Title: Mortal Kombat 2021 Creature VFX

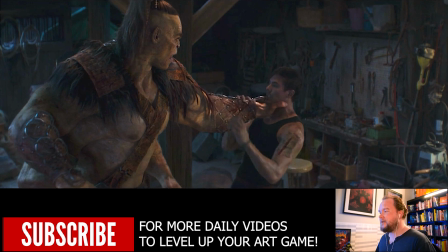[16:38]
And obviously, if you're on a soundstage, then you can just pull back a wall and get all the room you want, but
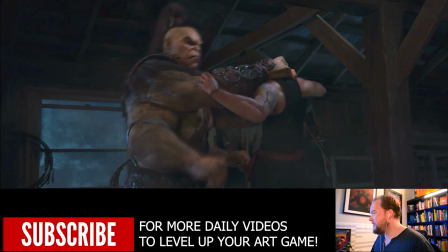[16:46]
just knowing how quickly this environment kind of gets destroyed and the type of shots they're doing,
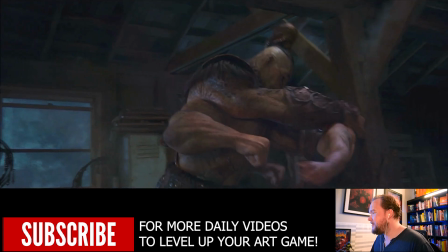[16:50]
you could just go for a digital environment and shoot all the stuff in camera of him reacting, mostly on wires, and just try and get the performance you want.
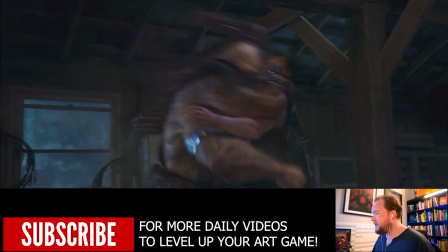[17:04]
And then, like, for certain shots where you need that interaction,
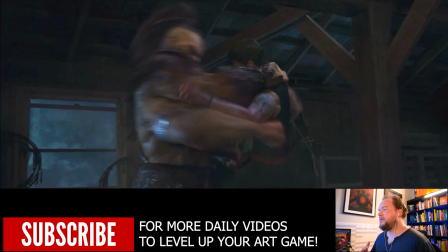[17:09]
especially given the height and how strong this guy is, like, it's going to look very obvious if you got, you know, if you have him dangling, or if you have people kind of holding him up, or any of those situations.
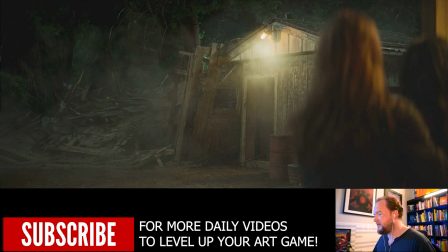[17:21]
So going for a virtual human in a lot of these shots actually is the way to go. And then you have stuff like this. Now, to do something like this, it's easier just to do it all digitally, and it's easier to actually just get the area and destroy it all. Just run rigid bodies, break it all down. So you'd get like areas like this, let's say, and you do a wood sim,
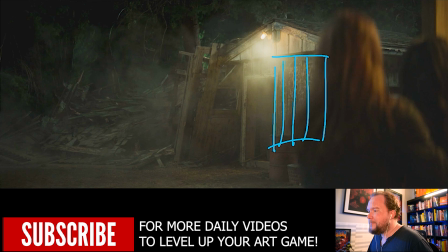[17:40]
so you actually break it up into individual planks, and then what you're doing is you're gluing them back together. So you have a relationship set up where they have a set of control points that say, we're all tied together as one object. But if the velocity or friction or certain things happen,
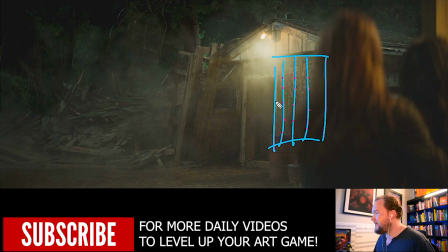[17:59]
then this area might break the relationship, and you'll have like an individual plank then kind of like break off here. Okay, because you got hit too hard. So that's how you can get things to start to break apart and lose that relationship.
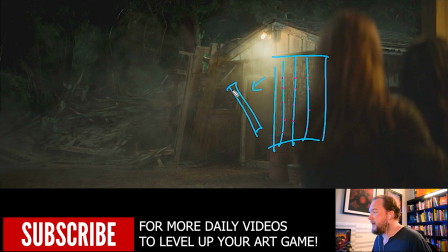[18:13]
Now, what you can then do is do a fracture sim as well, saying, well, if you get hit really hard, let's fracture this. And typically you do like a Voronoi sim, which is like weird kind of cut shapes. And it's good for rubble, but it doesn't look very good for this sort of stuff.
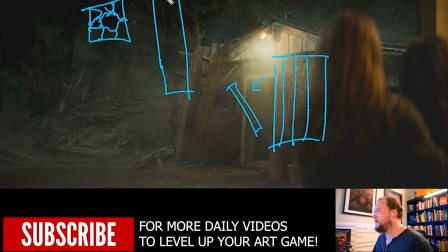[18:29]
However, you can set it up where you're changing the coordinates a little bit. You're trying to do more sharper cuts through changing the samples. So that way you're getting more this sort of splintering effect where it can break up a lot more. And that way you might get like more kind of slices and things like that.
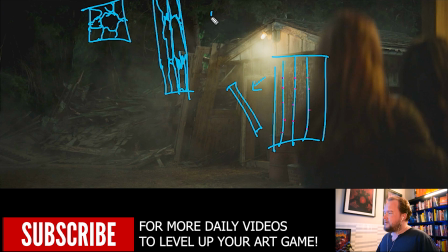[18:47]
And that way when this breaks, the pieces are going to look more like broken, splintered wood rather than being like rocks or something inside of it. Okay, so instead you get these vertical splinters happening, and then those can break again depending on the size and everything.
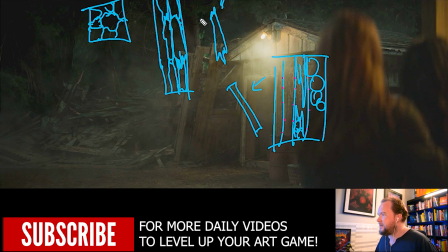[19:06]
So usually what you would do is you would break the stuff off, but then you would have all these secondary, and these are just particles, little splinters of wood. And that also just kind of helps give it set different scales that you can work within. And then you do a dust sim on top of all that, which you can see is all here, and that just ties it all together. So that way there's essentially different scales.
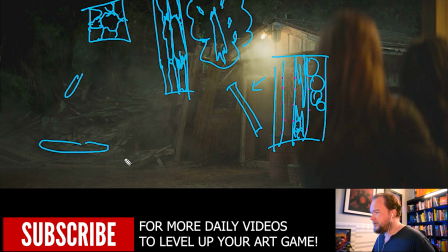[19:26]
There's big chunks, really big unbroken chunks, and then you have splinters, and then you have the dust. And the dust is essentially representing like really small bits that are breaking, things like that.
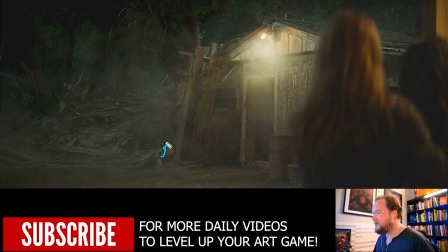[19:39]
Usually also just like disturbing the ground and things like that too, because you can have like dust all lingering on the ground being kicked up. You have stuff up in the air, things like that. And so all of it kind of comes together very quickly. Things like having the lighting, which again, like digital lighting here, illuminating all the dust,
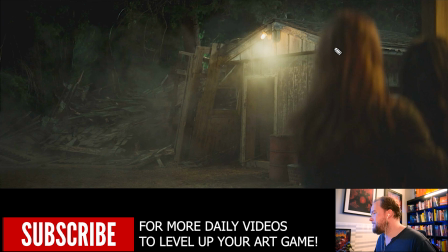[19:58]
that helps tie it into the environment. again, I usually wouldn't just jump to this conclusion, but I honestly think that a lot of the shots here are just completely digital, and they're reacting to pretty much nothing. And it's cool that we're kind of at that point.
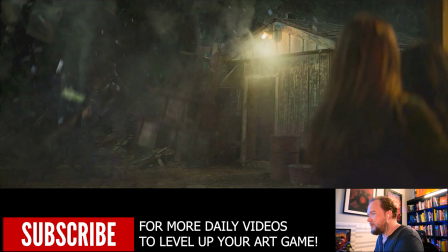[20:15]
Now, as I scrubbed through before, I did notice one thing, which is pretty common to have this sort of thing.
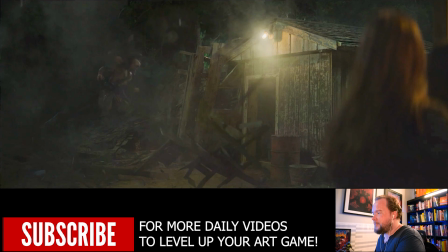[20:23]
This could be a glitch, where one of the dust passes had a bunch of failed frames or something, but you see there's all this lingering dust, and then in one frame, it's just like, boonk.